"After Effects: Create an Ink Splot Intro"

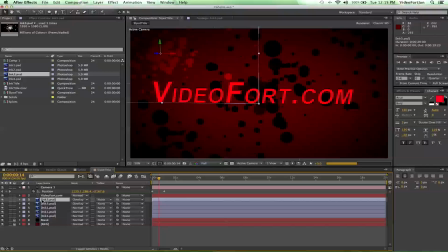And then what I'm going to do is select it and duplicate it one more time and go ahead and move this around a little bit. And bear in mind, we only want to be moving on the X and Y axis again. So we've already set up the Z space for that guy.
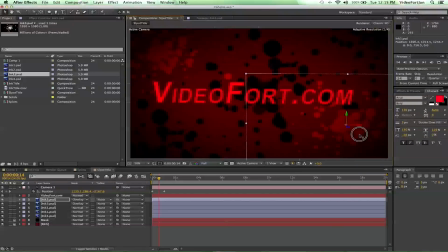So let's just keep it on the X and Y axis, and that'll keep it in the same plane, which is always nice for this. It'll allow us to do some cool push-throughs with the camera later on if we keep them in the same plane. So just have a little trust.
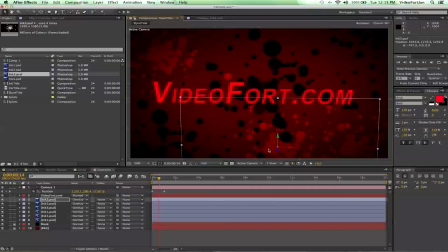And I just duplicated that again. And just trying to create those random, splotches so it looks really spotty or whatever, like a red and black pen just exploded
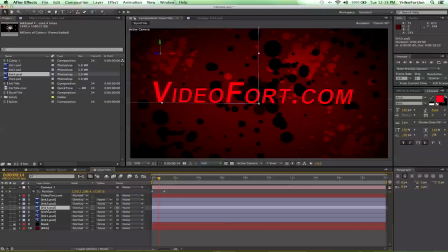while I was grading my students' papers or something, I don't know. And that's a pretty nice setup. Let's bring some ink splotches into the foreground a little bit to create just more depth and
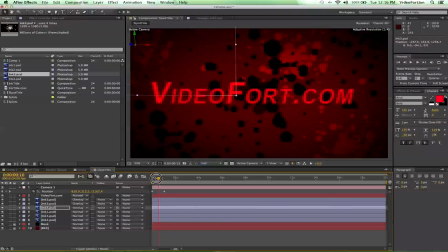really push this scene that we got going on here. So I'm going to bring in ink number 2.
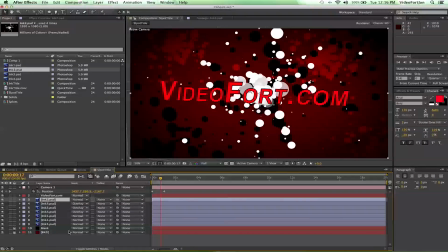Bring that one in. And we got to put it into 3D space. And let's make sure that we put a hue and saturation on it.
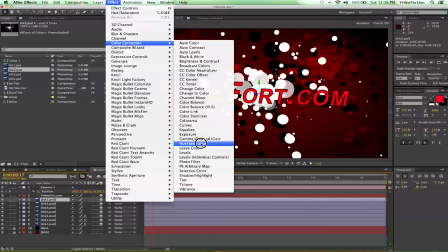So let's go up to effects, color correction, hue saturation, and we'll bring down the lightness all the way to make it black.
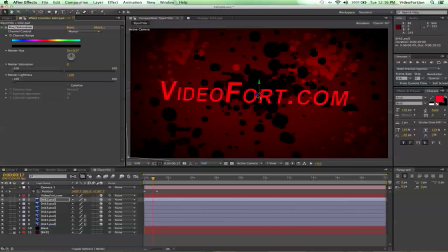And this one, we're going to go on the Z axis, and we're going to bring it forward. We can place it right about there. Now when we kind of do this, we've got some ink that passes in front of the camera.
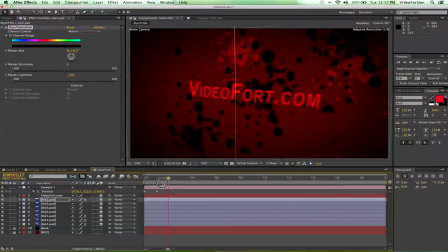That's kind of a cool effect.
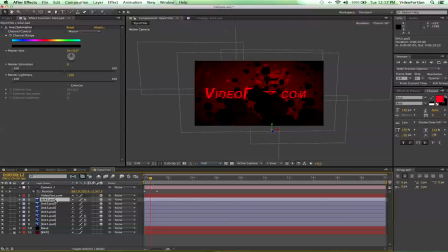Let's zoom out just a little bit. And I'm going to duplicate this again and move it up so we get kind of like a top one getting in the way.
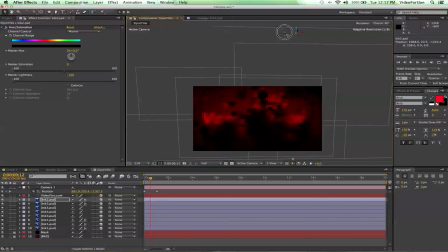Also move it to the right a little bit.
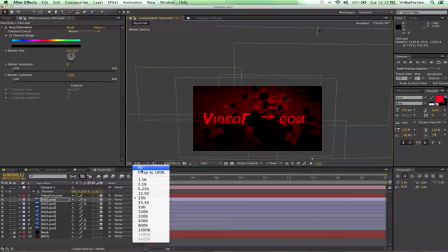So now if I fit that, we can scrub through a little more.
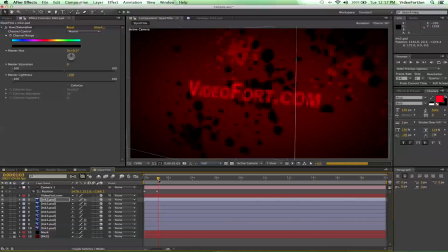And boom shakalaka. Really awesome.
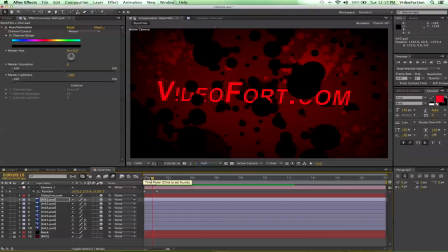So coolness. Also, don't forget motion blur. That's gonna, add a little bit of blur to this. Keep things looking super awesome-o.
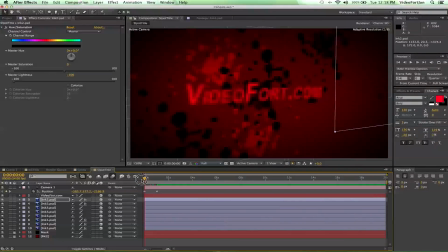So, yeah, you pretty much get the idea there. Play around with it, see what you can create. Pretty much endless possibilities with it. This is my little title that I did.
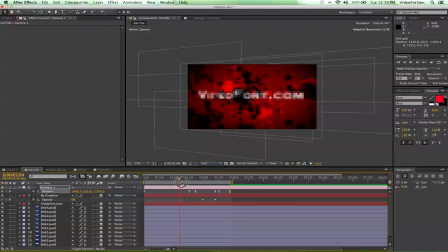I threw in the splotches and just kind of have them moving around.
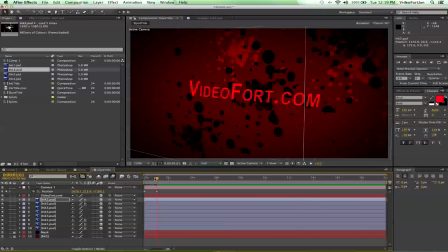So, yeah, let's see what you can create. Make sure to leave some comments down there and show us what you're doing. And hit subscribe over on the right. You're gonna miss out on all these cool things we're teaching you if you don't.
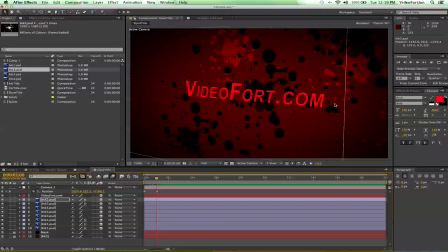Trust me, I mean, that's some major regret there. Probably not. Okay, so that completes today's Ink Splot tutorial. This has been super fun. Have a great day, guys. Or not. The choice is yours. Later.